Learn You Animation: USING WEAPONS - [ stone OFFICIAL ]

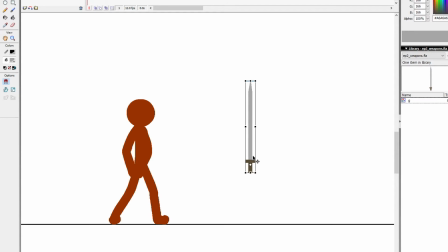252s
And I'm going to place, I hit Q for free transform, and I'm going to place the orientation marker right around where you would hold the sword. And this is going to act as a marker for us to understand where we want our stick figure to hold the weapon.
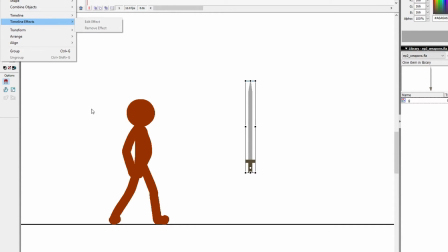270s
Snapping is on, and I hate snapping, and I'm just, like, my brain just died. Snapping. I hate snapping. So I'm turning the snapping off, which basically is like, when you're trying to do something precise, Flash is like, oh, you mean here? So, it's just annoying for me. So, I'm gonna put this sword right here.
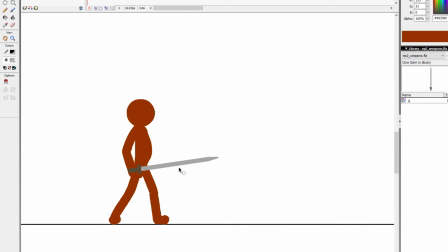And I'm going to do two motions, one where he's going to first lift the sword up, and the second where he's actually going to swing the sword. So we'll start with this.
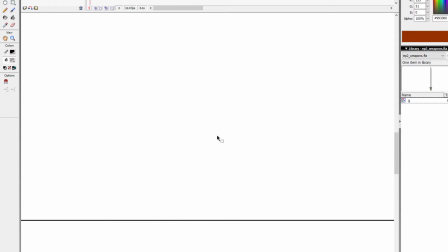306s
One thing we can do that I like to do is first, looks like this is all in the same layer.
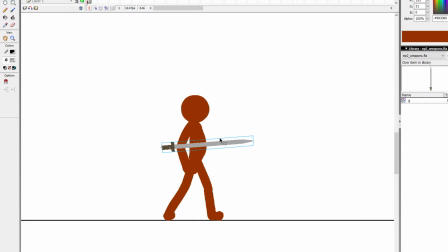313s
Let's make this on the sword on a separate layer. Is I will draw out the keyframes for what I want to do.
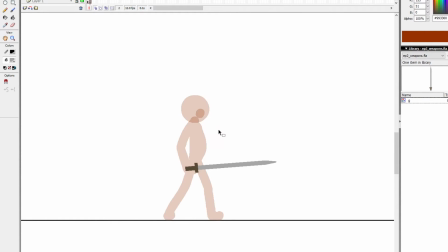322s
So the first thing I'm doing here is he's gonna lean back with the sword, right? Oops. So I'm gonna draw him doing just that. Beginning the anticipation for his swing.
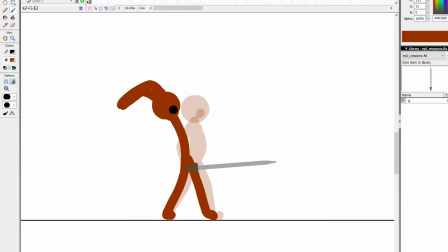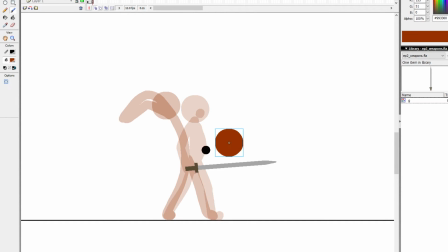345s
Something along those lines. And then the actual swing itself. This is a very exaggerated swing. Actually, you know what, that back leg's probably gonna go back.
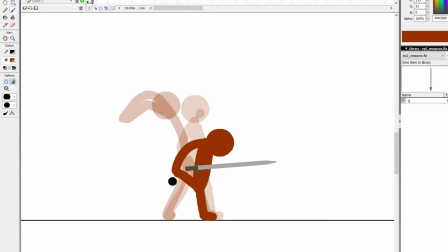369s
And this is a good method for those, you know, super intricate combos that you see. Sometimes with people like myself will draw out the keyframes first so I can kind of get the idea down.
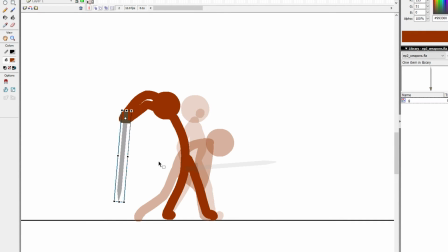383s
And that's very helpful when you're dealing with multiple different tricky moves.
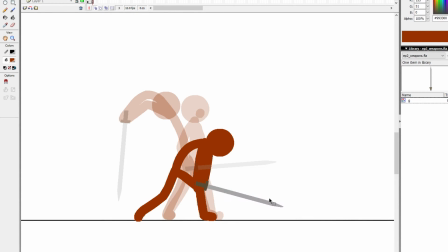390s
Remember, keep it simple, stupid. So I'm basically putting down my thought process first, and then I'll go back and animate it.
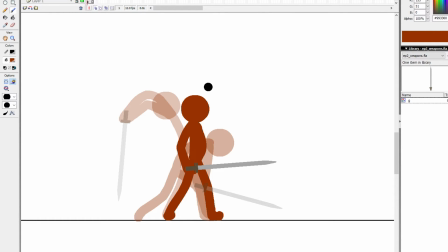398s
So the first thing you want to do, whenever you start some sort of anticipation, I like to add in a little bit of wiggle before the movement. So I want to move his head back to there, right? But as humans, we don't just, when we make a decision, we don't just, boom, make 90 degree angle turns, you know?
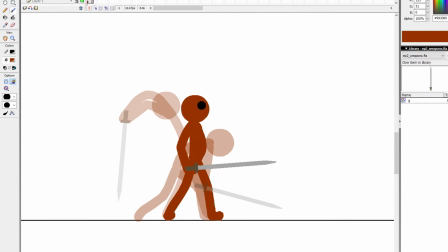415s
By that I mean we don't just immediately decide and stop what we're doing. So even him just breathing and sitting still right here, it's actually going to probably make him lean forward just a little bit because he's making the decision to move. Lean forward just a little bit first before he decides to lean back.
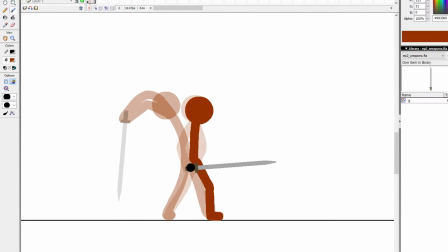437s
Now, I'm just gonna do the torso and legs to start. Going back to keeping it simple, stupid. Just gonna do the torso to start.
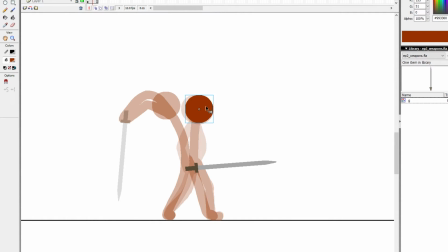449s
And even for right here, because now I know that I've done my leaning forward, now I want the head to travel back to that position. So I'm literally just going to animate just the head to establish the spacing I want.
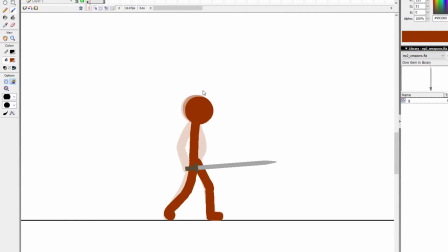468s
Getting to that pose. See how I did that? It's got a nice smooth arc. I kind of did the spacing similar to something like this for the easing.
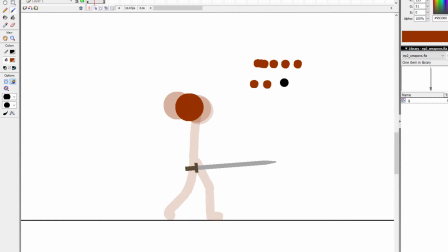480s
Easing meaning, you know, I could have these same frames. Let's just, for imagination purposes, imagine that these are all evenly spaced. It's going to create the same movement throughout. It's not going to be, you know, starting slow, ending fast, or vice versa.